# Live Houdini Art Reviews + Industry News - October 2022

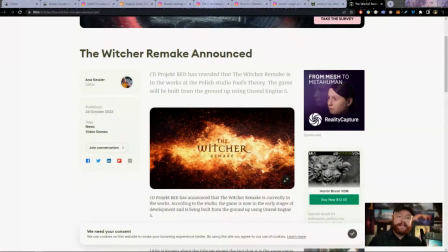(16:12)
I know one thing that Side Effects has done to improve the optimizations has been to basically down res certain fields. Like I think with Houdini 19.5, there's a feature in there now that allows you to, let's say, take your velocity field and set that to like a 0.5 size or 0.5 multiply against the division size. Sorry, it allows you to take the voxel size and double it for that specific field. That's probably a better way of saying that. But yes, that's mainly how Side Effects has done that. It's not the same as doing 16-bit, but there you go. It would have to be something you have to play with. This might, again, be something that's only really available with using VDBs. And at the moment, Houdini does not use VDBs in any of the Pyro solvers.
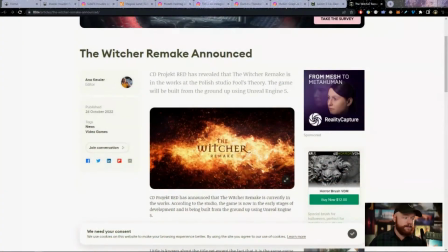(17:11)
So that is kind of cool. All right.
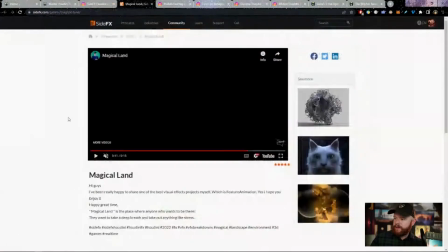(17:16)
Well, let's go back to some art critiques over here. And thanks for asking that question there, Panda.
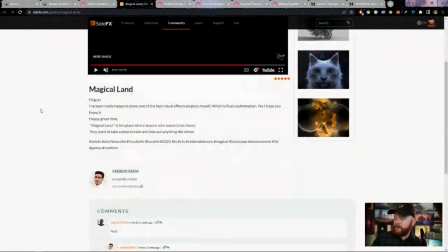(17:21)
That was a good one. This one here is Magical Land by Sedk Sayem.
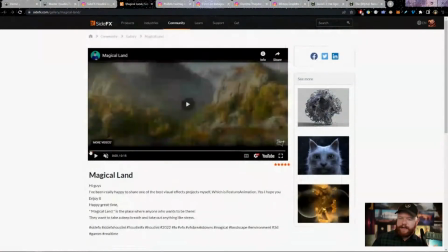(17:29)
I think that's, hopefully I said your name right. I'm always terrible with names, so I apologize in advance.
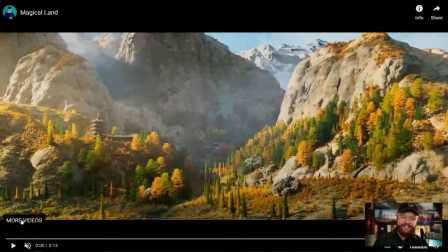(17:36)
Because this is on YouTube, we can actually see this here in full screen, which is awesome. This is some environment work. Let's check it out.
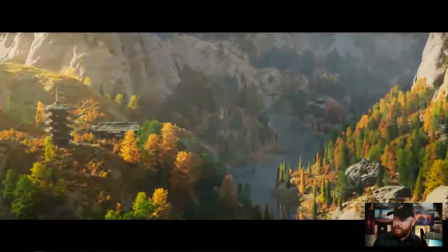(17:47)
So yeah.
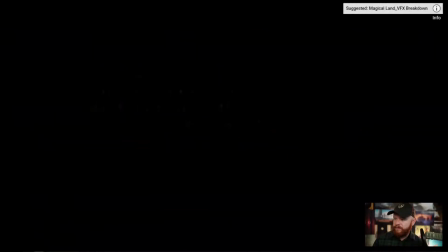(17:53)
Really cool. I like it.
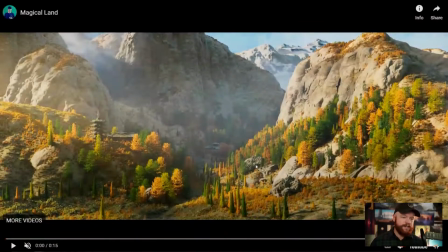(17:57)
Yeah, so I guess first impressions here is that this looks really cool. This looks really awesome. I love the different colors happening right here. And I think that this is definitely like catching a cool vibe, especially when it comes to the lighting.
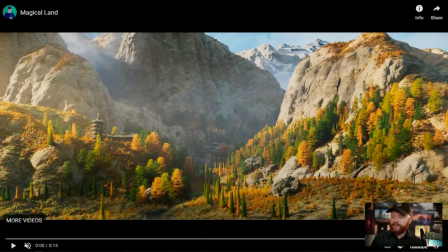(18:13)
The lighting is super, super important when it comes to these big scaled environments because it has to feel big. It has to feel like you're going way far back out into the distance.
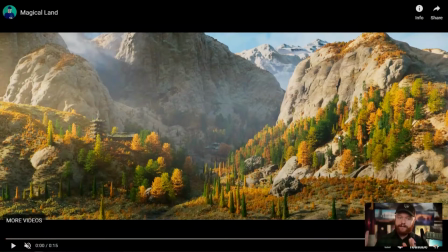(18:24)
The challenge with these large scale environments is to make them feel large scale, is to make everything feel like it should be the appropriate scale. And in this case, there are a couple of areas that are not quite right, but there is a lot of stuff that is right.
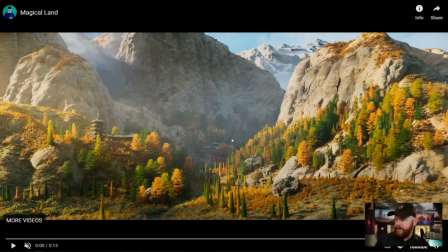(18:42)
So let's kind of talk about those things real quick and maybe get a sense on both how this can be improved and how you can also approach a similar situation yourself without running into scale issues.
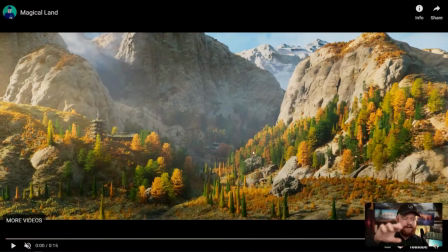(18:57)
So the first thing I do when I'm trying to figure out like the scale of things and like how big they should be is I start comparing objects to one another. So let's take like a tiny little shrub over here and compare that to a tree. It looks pretty right. You know, maybe a shrub is about that big, a tree is about that big.
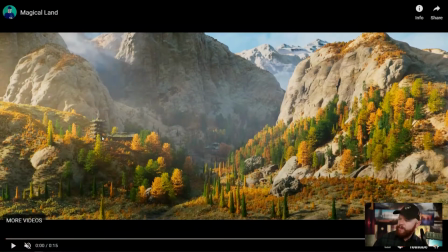(19:16)
Generally, that's pretty good. Let's go up here to this little house up here. I think that in general, we're still looking pretty decent. A little shrub right there. That might be about the size of, you know, a third of, of one story here of this building.
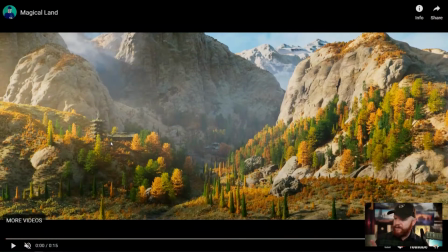(19:34)
But where I think a lot of folks have bigger struggles is when it comes to the textures. And we can actually see this, I think, falling apart a little bit here on this cliff face. I think that the rock texture here looks cool, but I don't think that it's actually
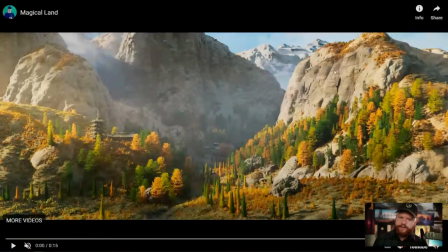(19:52)
looking quite like a large scaled like cliff. It actually works a lot better back here, in my opinion, when we have this going on. But it looks like we have more like a close-up texture of a rock happening along these cliff faces. And when that happens, it's very subtle,
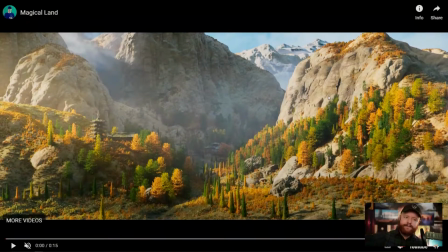(20:10)
but it totally happens where it's like a tiny little detail from a texture then gets compared to like a tree right next to it, and it looks off.
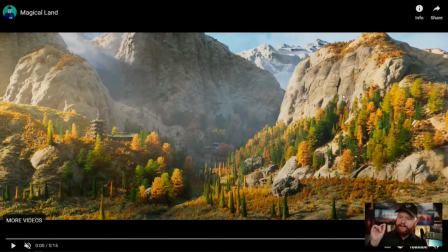(20:20)
So even just that little speck of texture that is like a little pebble, like in a rock texture, when that gets placed next to a tree, then that can oftentimes, break the scale in our subconscious as we experience these different things.
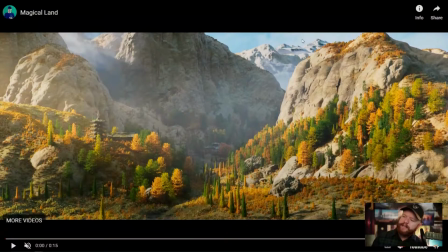(20:39)
So I would watch out for that, as well as the mountains back here are starting to get a little bit blobby and probably could use a bit more of detail, I would say. But this cliff face is working a lot better. And I think the reason why is because
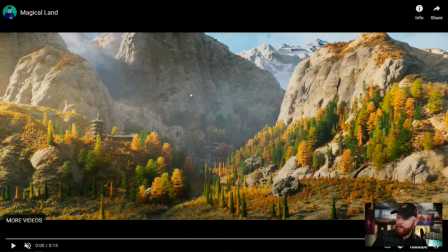(20:54)
these shapes make more sense for the detail we would expect for a mountain that's way back there. So if you took like this kind of detail and you put it along this face that's more lit up, I think that would help improve the scale quite a bit here.
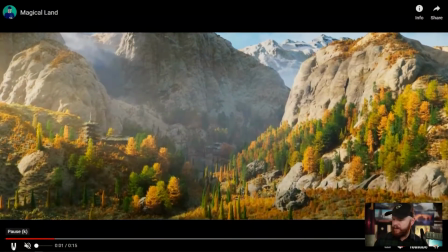(21:11)
Also, let's go ahead and play forward here and talk about some other things.
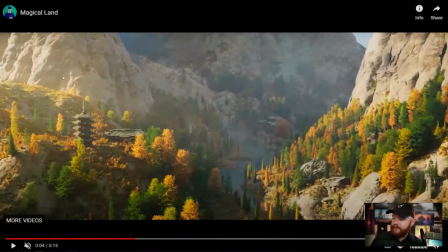(21:16)
Also, again, when it comes to the lighting, I do love the choice of having it come from the left, kind of make a dark light contrast to really bring attention to this area. That's really, really good. The volumetrics are nice,
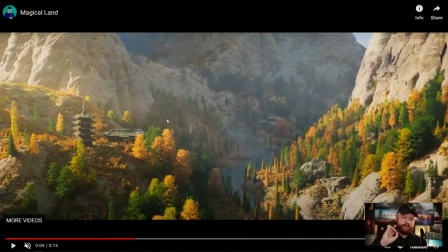(21:31)
but the other thing you have to do is make sure that volumetrics primarily happen like further out into the distance. And so what makes something far away is the contrast between not having volumetrics to something that's close and then having volumetrics to something that's really, really far away.
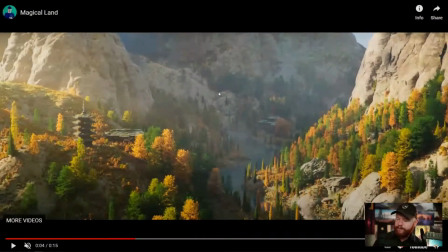(21:51)
And we probably could push that a little bit more right here to make it feel bigger in scale.
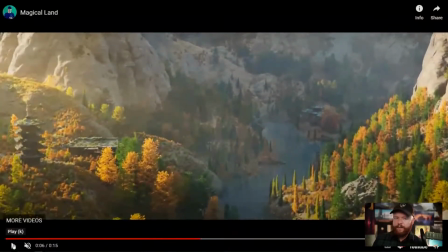(21:57)
But that's really cool. I think the camera motion's a little bit, too CG feeling. So I would probably try to work on that a little bit. The river looks really great. I would probably add a little bit more lighting just to define these shapes a bit more.
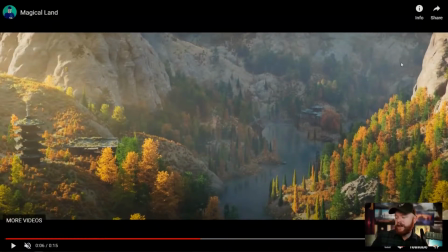(22:14)
Maybe coming over with a top right light to just highlight these shapes. Even if it's a little bit subtle and not realistic, that might be able to help us read what's happening right here.
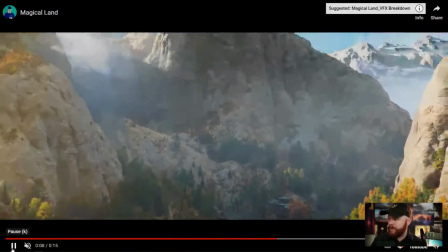(22:26)
But as we go forward, we have all of this, and there we go.
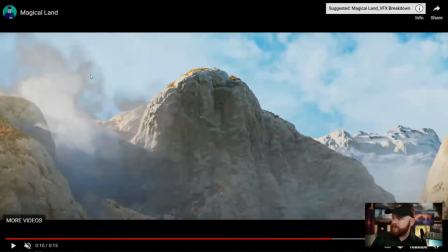(22:31)
Now, these volumetrics do need some help on the shading a little bit. We have these gray, what would you call it, like outlines happening along here. So depending on the render engine that was being used, it would be nice to have the light rays go through the cloud or kind of backlight the cloud right there,
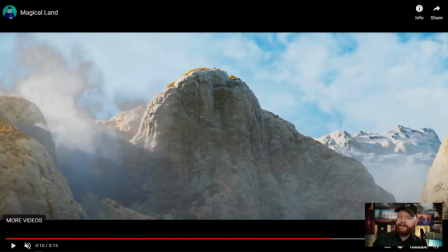(22:50)
so that we have more of like a glowy cloud instead of a gray outline happening.
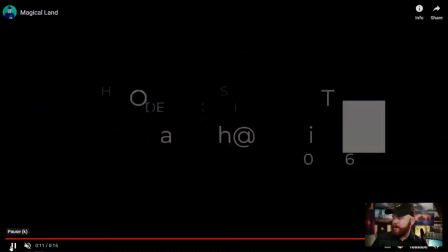(22:56)
But anyway, all in all, this is really, really cool stuff.
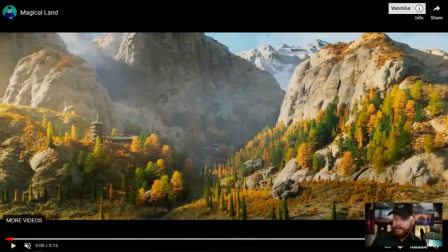(23:01)
Great job. And I really dig the vibe that was captured here.
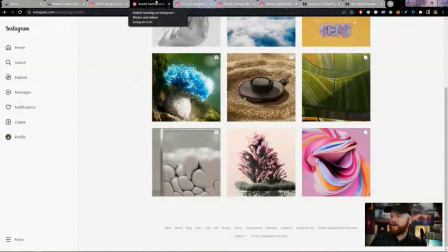(23:08)
Okay, so I'm going to go through, I think, about maybe 2 or 3 more here, you guys.
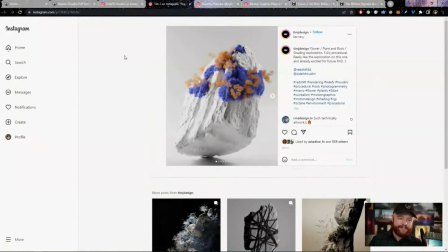(23:14)
Again, if you have any questions or comments you want to add, feel free to shoot it in there. It could be about the art critiques, or it could be about, whatever. CG Forge, doesn't matter. But anyway, this is a new render that was done by Tim. And many of you guys might know Tim.
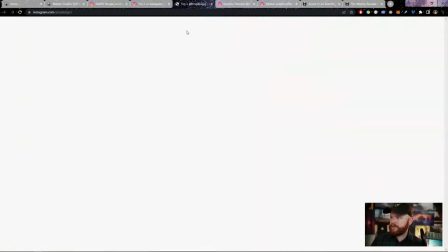(23:33)
He, I believe he creates a lot of tutorials here. So yeah, this here
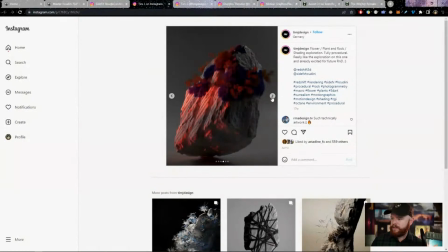(23:41)
is this cool little plant growth deal and some lighting experiments.
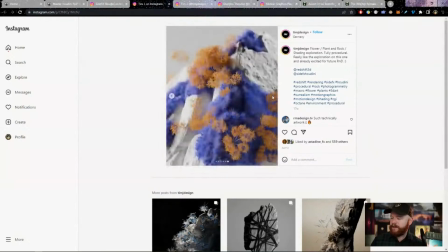(23:49)
So yeah, a nice cool little R&D project right here.
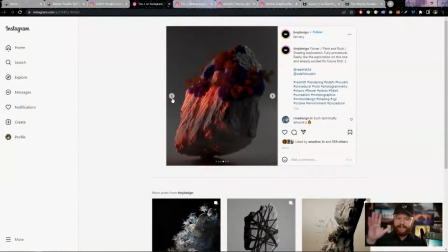(23:53)
I know that with R&D projects, the goal isn't always to have like a full, complete project, or like a,
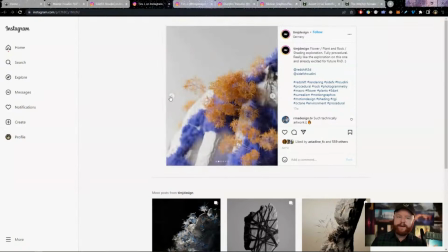(24:02)
100% going 100% the mile, right? So when I offer ideas and constructive critiques, like, I'm sure he knows about many different things.
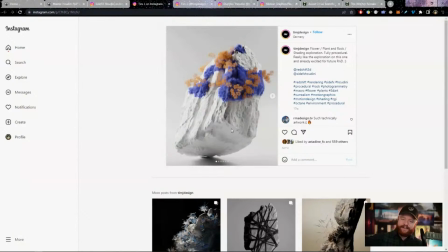(24:12)
But I actually kind of like the fact that the rock is not shaded here. And the reason why is because it brings out the colors of this like growth that's happening, this kind of like lichen looking growth, which is really cool.